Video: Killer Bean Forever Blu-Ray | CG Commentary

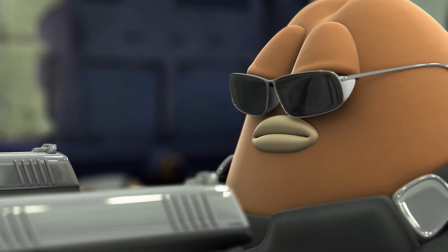61:24 So a lot of these camera moves have motion in them, and camera motion adds to the production value.
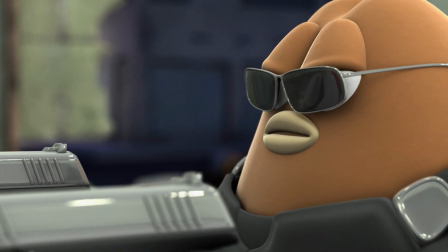61:32 And production value is really, it's really where the money goes.
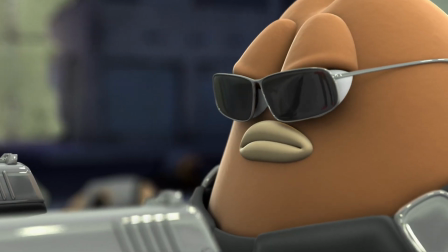61:38 You know, where the budget goes in a production, and hopefully it goes on screen. And that's what production value is, what you see on screen.
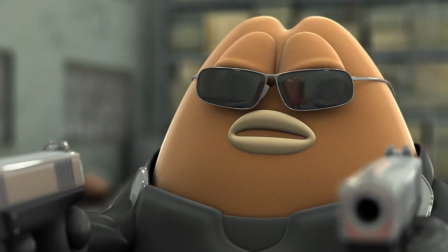61:45 So I have a lot of moving cameras because in live action movie making, moving cameras cost more than still cameras.
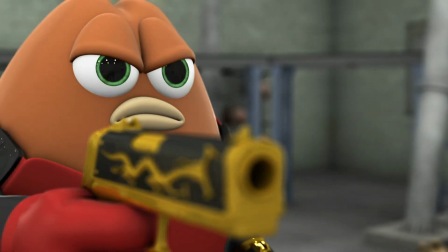61:54 Still cameras, you just buy a tripod and you just stick it on a tripod.
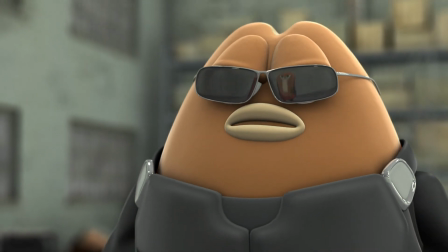61:59 But moving cameras require things like a crane or a dolly, or, you know,
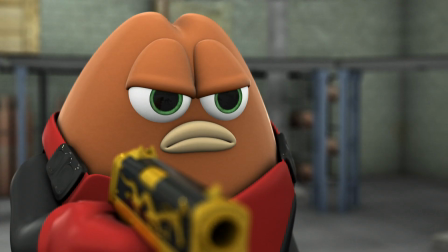62:07 some truck or whatever, you know, or a steady cam.
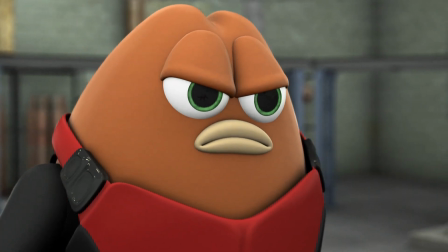62:12 And that stuff costs a lot more than just putting it on a tripod.
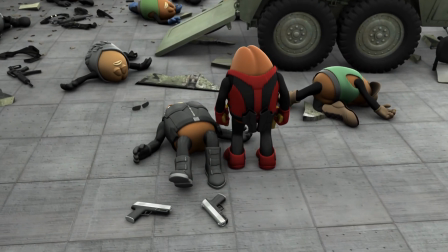62:15 So in terms of production value, moving cameras look more expensive than still cameras, but in CG they're really easy to make.
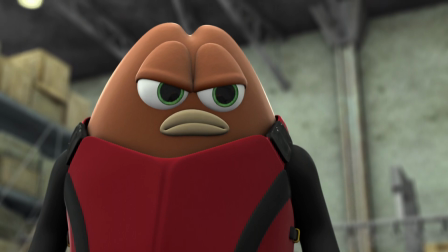62:23 Like a moving camera doesn't really cost more than a still cam. It just requires like a little bit more keyframes, but not much else.
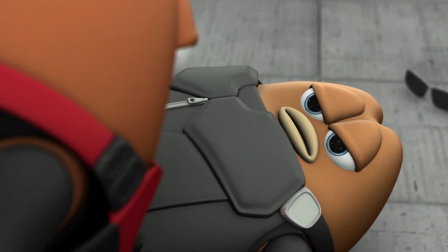62:32 So production value is easy to do in CG in terms of camera moves, but
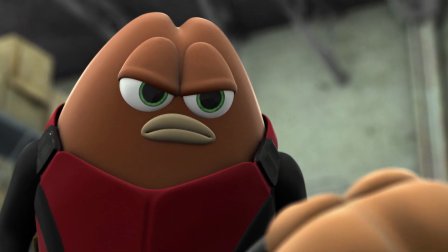62:39 other stuff is a lot harder to do.
We're both dead beans.
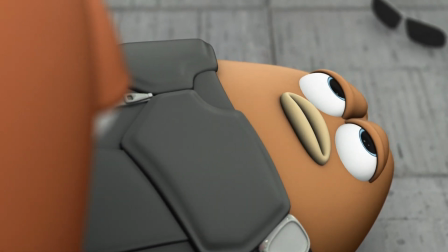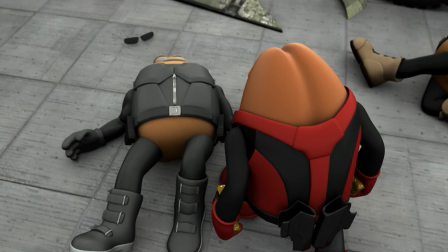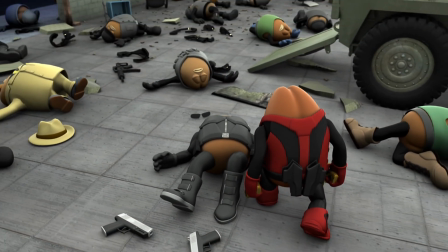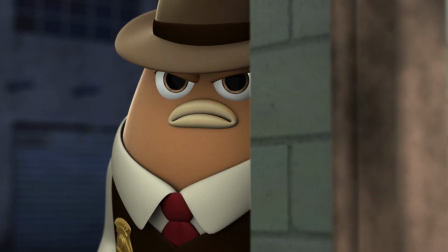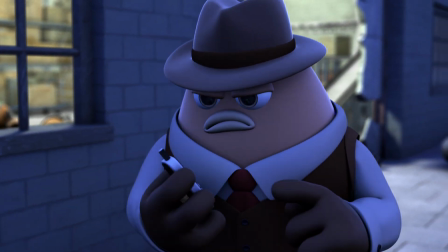63:07 And here you see the reverse of what I was talking about from the inside.
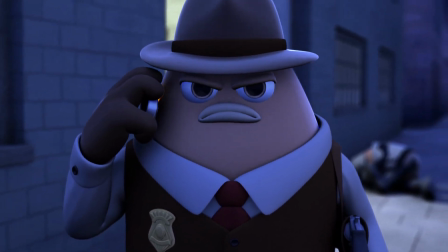63:10 You have the outside, which is now the foreground, and the inside of the warehouse acts as the background.
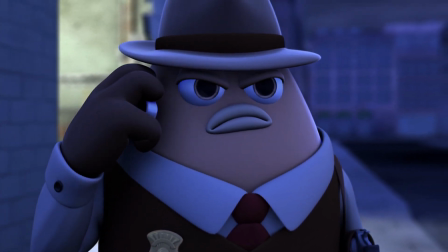63:17 So I had a really bright background, and I put the dark blue foreground on top of that.
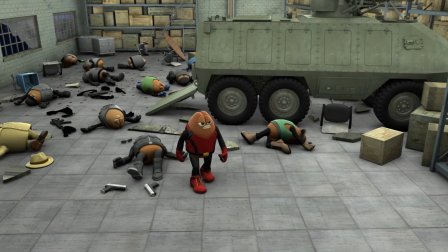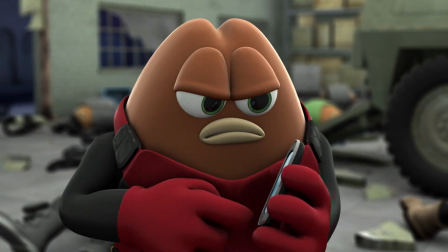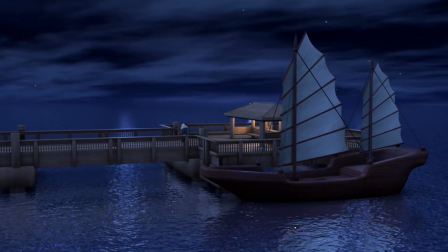63:37 So the water here is just a moving bump map. It's not even a displacement map.
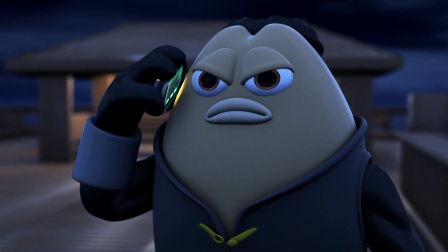63:42 I thought it worked quite well since we're pretty far away from water.
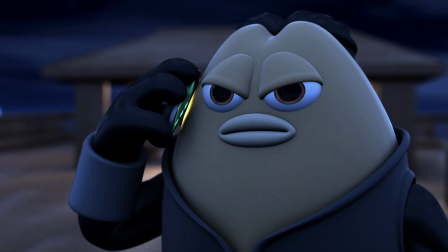63:52 Yes, I am here.
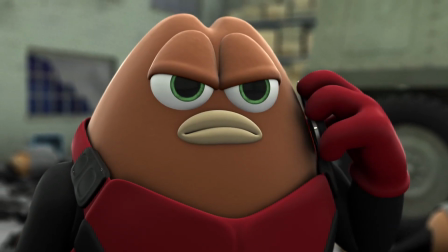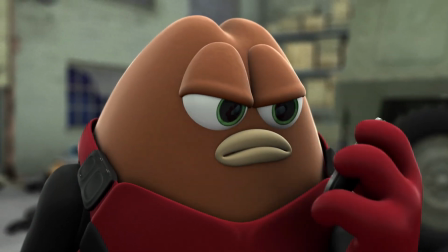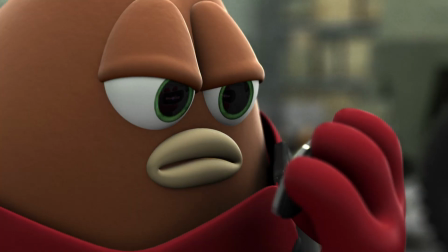64:04 So that little flashing icon thing, that was also done in particle illusion.
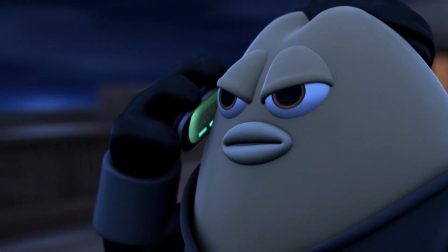64:11 And who is the target?
Now, if you look at the camera motion,
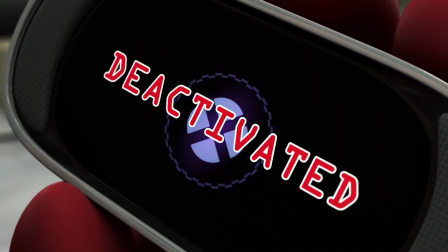64:17 if you look at the camera for Killer Bean versus the camera motion for Jet Bean,
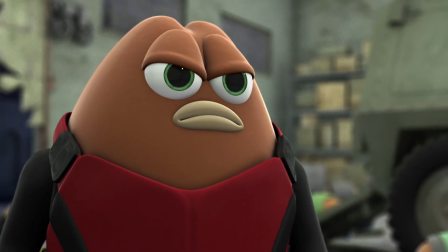64:23 for Killer Bean, I use a lot of shaky cam, like handheld camera motion.
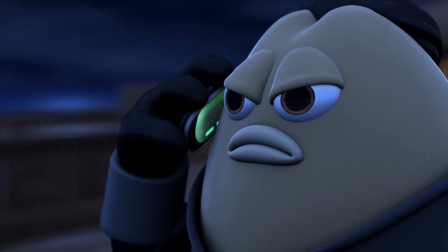64:29 For Jet Bean, I use a lot of just still, very slow moving camera motion.
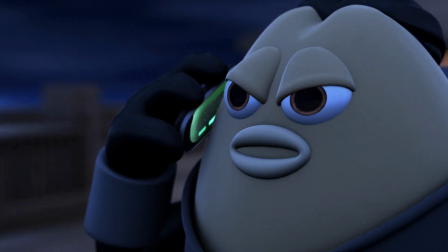64:35 To do the handheld shaky camera motion, I basically, it's sort of like,
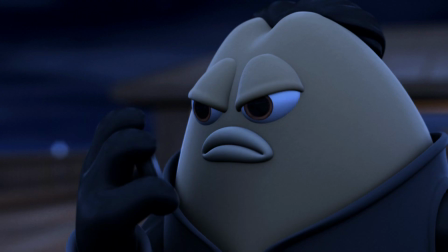64:42 you know how I did for the poor man's motion capture.
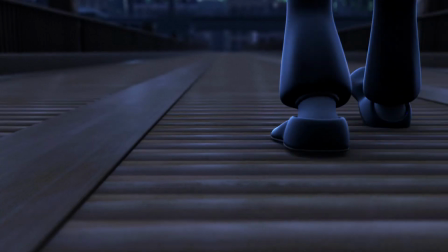64:45 If you saw the making of sequence or the making of featurette, I tracked my head doing motion.
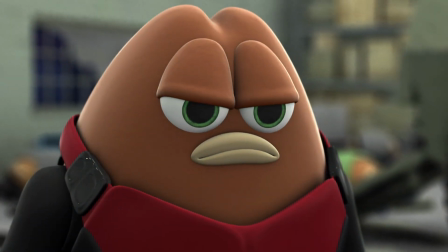64:54 Well, basically for the handheld shaky cam, I basically had my camcorder and I aimed it at a dot on the wall while my hand was shaking around.
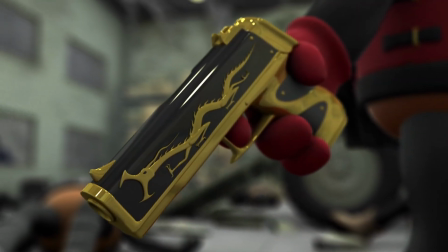65:02 So I just tracked that, a real hand shaking motion, and I put it back on the camera in Maya.
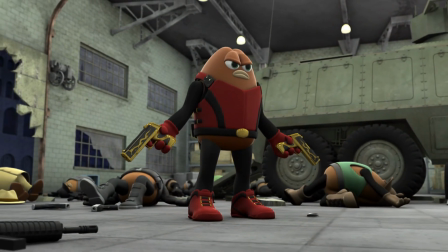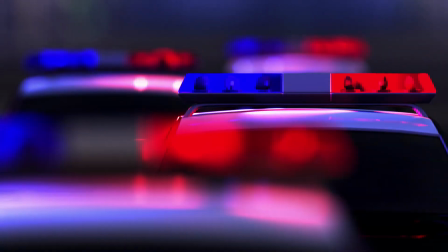65:19 So here for the police car sirens, I basically built them like real police car sirens.
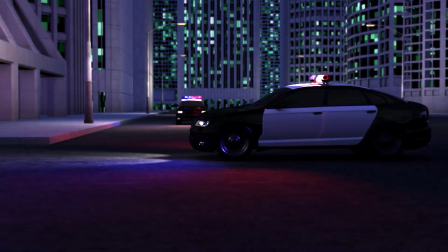65:25 I had a light bulb and a mirror-like metal object that's rotating around it, and it worked pretty well.